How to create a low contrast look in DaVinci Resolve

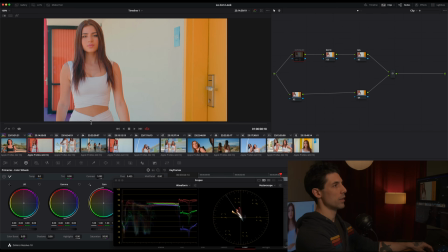[12:13]
If I look at this and that, I am closer with this contrast turned on than I was with it turned off.
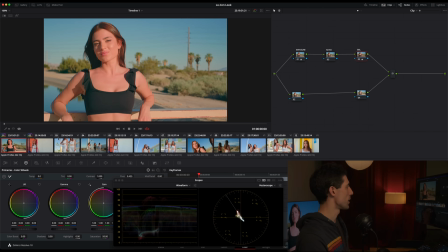[12:21]
And that makes sense. In this shot, the subject's in direct sunlight. In this shot, she's in full shade.
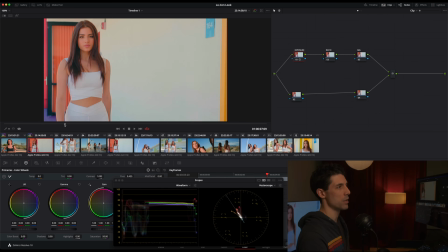[12:26]
So you will need to adjust that contrast ratio a bit depending on the context that you are working within. And here's a shot where my balance feels pretty decent, but what I would like to audition is a bit of a loom versus sat adjustment down here in the lower branch and the secondaries branch of my node graph.
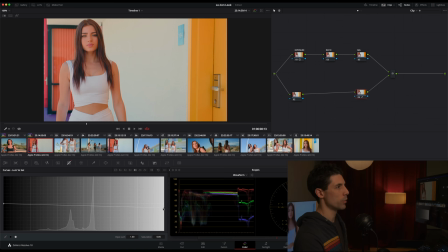[12:43]
I'm just going to go to loom versus sat, grab this rightmost control point, and trim down just a little teeny tiny bit. And all this is doing is desaturating the image, but in the high end, in the brighter values, as opposed to in the darker values.
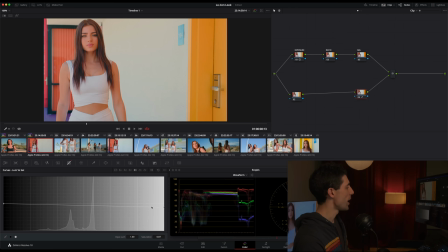[12:57]
So darker values are virtually being not affected at all, and my much brighter values are getting saturation pulled out of them. This is a great way to sort of rein in colors and keep them from getting too garish or too high energy, which I was starting to feel like was maybe the case here in this shot. Let's move on to our next.
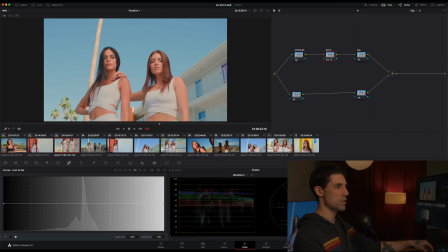[13:17]
This feels great to me. Maybe we could nudge our contrast ratio just a hair more, just a little bit, and then our balance as well. I think we could move a little bit away from magenta and maybe warm up just a hair. So before and then after, very subtle adjustment.
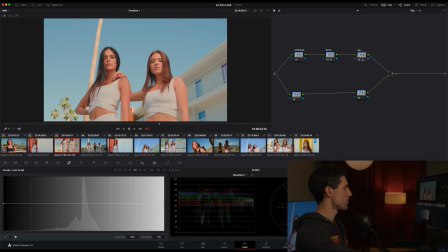[13:36]
You might even have a tough time seeing it in the image, and if so, you can check out my vector scope and see how I'm moving things.
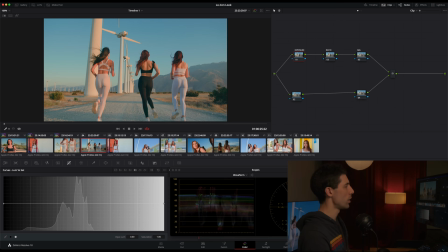[13:42]
But I think that's all that's needed here. Here, shot number four, here's a good opportunity to maybe increase our exposure a little bit, or maybe drop it down if we want to go a little bit moodier and, like we talked about,
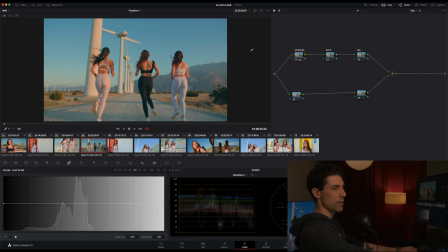[13:57]
kind of compensate with our lift so we're keeping things nice and low contrast, like so.
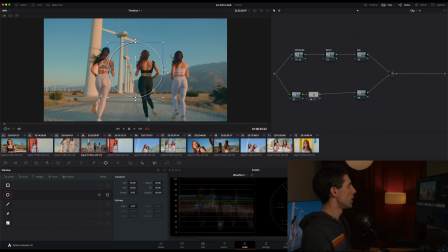[14:02]
And here's a shot where I'm going to use a power window to control the contrast within the frame without getting my shadows or my highlights any deeper. Let me show you what I mean. So I'm just using a circular power window and setting the aspect to 100 so that it becomes a vertical grad.
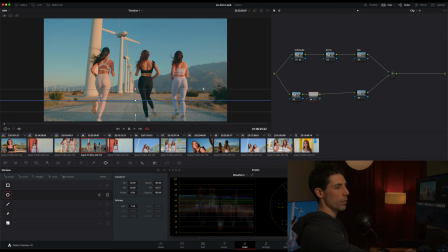[14:16]
And just down here in the bottom of the frame, I'm going to go in and I'm going to take my gamma and drop things down a little bit. So again, I'm not moving my floor. My shadows aren't actually getting darker. I'm just knocking down everything down in this portion of the frame.
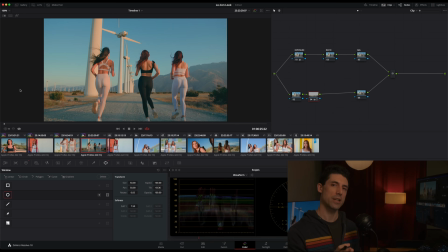[14:32]
And in doing so, creating some spatial contrast and helping guide the eye toward the important feature of the frame, which is something you always want to look for opportunities to do when you're creating a low contrast look, because that's often something you're going to have trouble with a low contrast look, is helping the viewer know where they should be looking,
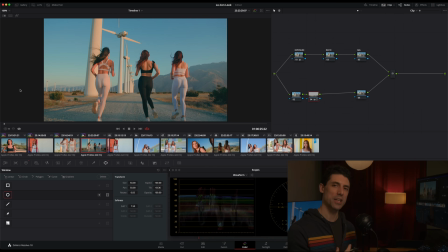[14:50]
because there's going to naturally be less separation and less visual priority when there's less contrast in the image. So anytime you can kind of shape things using a power window, that's going to be a great help to guiding your viewer's gaze, and again, to making that image feel polished and finished out.
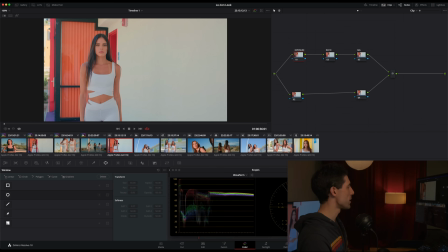[15:06]
Okay, let's just keep trucking through here and look at a few more of these shots. Shot 5 is going to take a similar adjustment to what shot 2 did. So it's just that contrast ratio and then that loom versus sat adjustment, like so. And the color grading police might arrest me because I did my contrast adjustment in the exposure node.
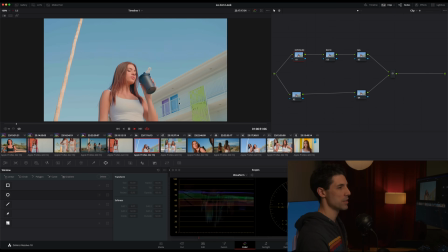[15:26]
Don't tell anybody. Let's go forward and look at shot number 6 here. This is probably going to benefit from a similar grade to what we did here on shot number 3. Just moving a little bit away from magenta, a little bit warmer, and adding just a splash of contrast. Maybe we don't even need that contrast ratio here.
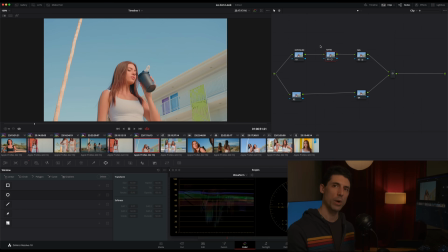[15:44]
I feel like a big part of a low contrast look, something that, again, I struggle with when I'm grading, is I just need time to calibrate my eyes and just get used to, like, hey, it's okay that the shadows feel more airy and open than you might typically want them to feel.
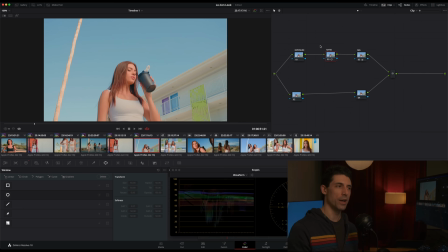[15:59]
That's okay for the sort of, like, if you think about a grade as like a piece of music, that's the key that we are playing in. So it's okay for those shadows to feel that way. It's just something you're going to need to kind of calibrate your palette to a little bit when you initially start to grade a low contrast job.